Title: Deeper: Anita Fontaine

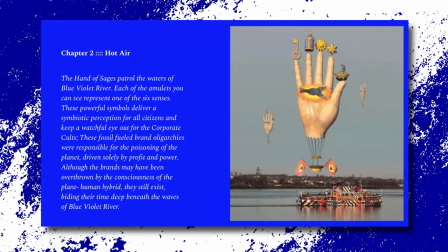and there's amulets that each represent one of the six sensors and these powerful symbols deliver a symbolic perception for all citizens and keep a watchful eye out to the corporate cults so these corporate cults are fossil-fueled brand oligarchies
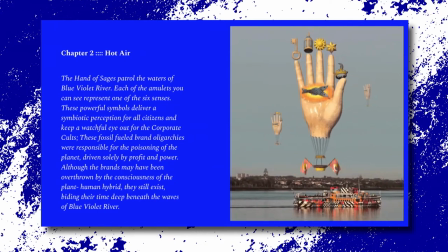responsible for poisoning of the planet driven solely by profit and power although the brands may have been overthrown by the consciousness of the white human hybrid they still exist biding their time deep within beneath the waves of blue violet river and so
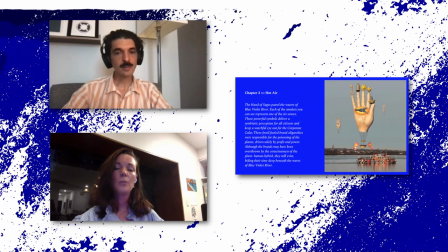um yeah you will kind of be taken on this journey that's really a mix
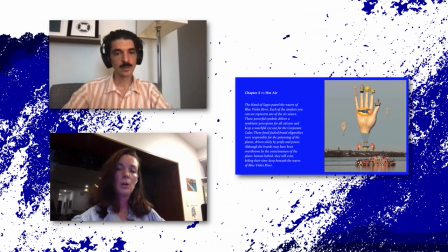between visual audio theater and they're all kind of layered
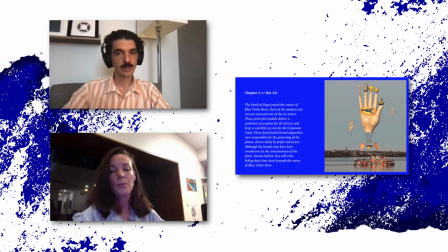and staggered um to immerse you in this alternate reality
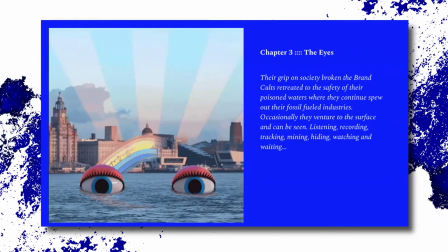and these are the eyes that I talked about earlier these are the the eyes that are watching
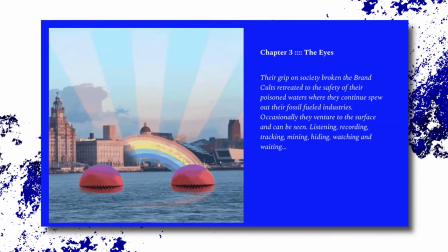listening recording mining hiding waiting obviously I'm trying to make a statement on
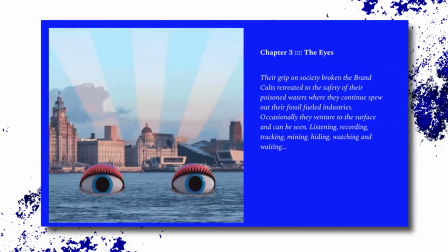the surveillance culture that we're now finding ourselves in as a society but I'm
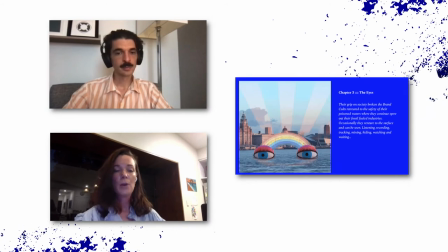also just wanting to be a bit more playful to inspire people to kind of question these realities and these technologies that were these issues that we're facing um which are actually quite serious but I would like to kind of
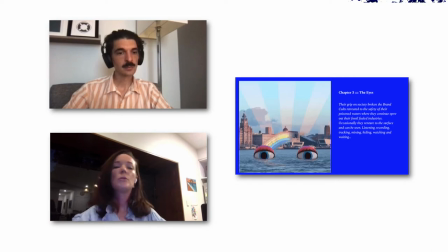approach them in a playful um a different kind of manner I suppose
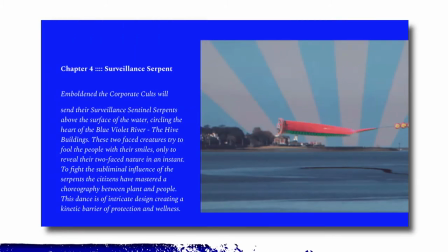and this is another kind of I guess evolution of the eyes it's a serpent that
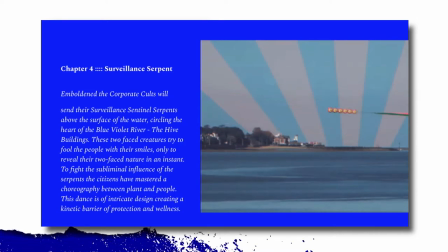um essentially follows you around on the boat and so you
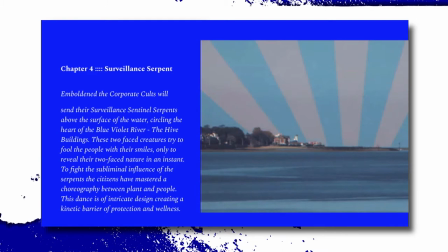could be looking out through one of the viewfinders and essentially you see the serpent
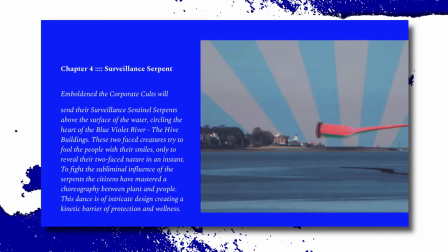and he switches from happy to sad in an instant and
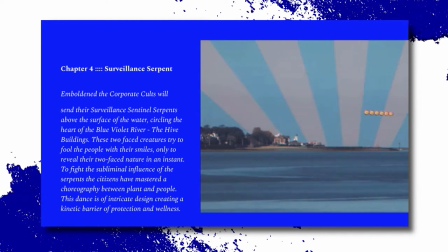yeah he's kind of freaky and then you have a moment which is one of the final chapters
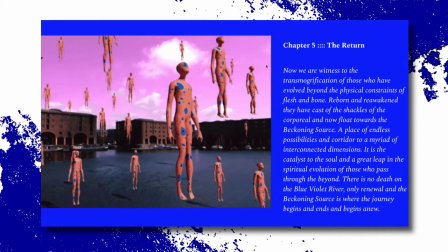I hope I'm not giving any of this away for people that might be able to go on the journey because I think that,
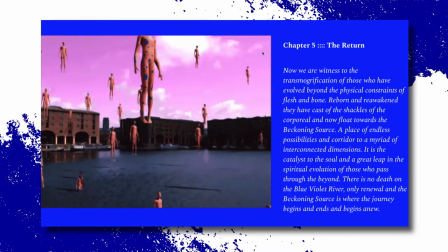yeah, this is one of my favourite chapters essentially where you've kind of gone through this journey and you're able to kind of understand
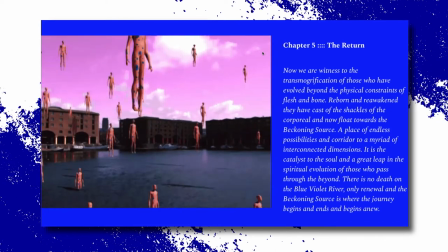how things might work in a cyclical way and the return is kind of a return to the source where the characters in this world are kind of being drawn up
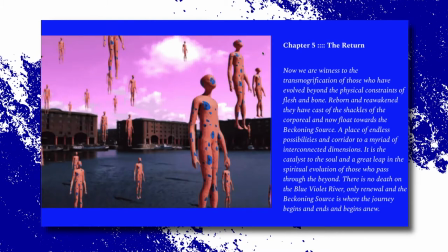into this kind of cosmic loop um and that's a
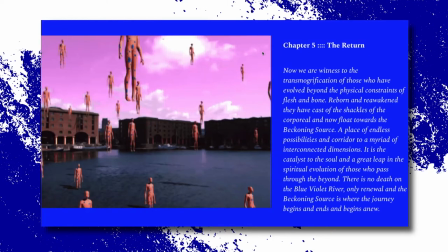a chapter that will take place towards the end of the the journey um
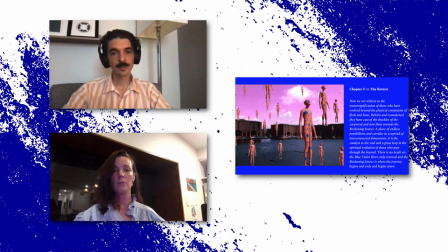and it's one of kind of the closing experiences that you will yeah and I think that that might be the end of my my teaser that I wanted to give I didn't want to give too much away but hopefully I've given enough
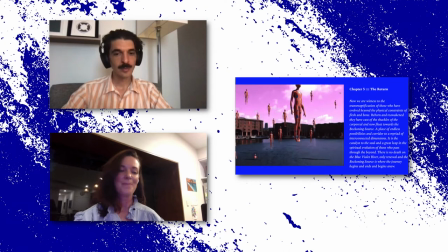away to help understand a little bit more about the project. Yeah thank you Anita it's really exciting and I look forward to it unfolding and at the end of June.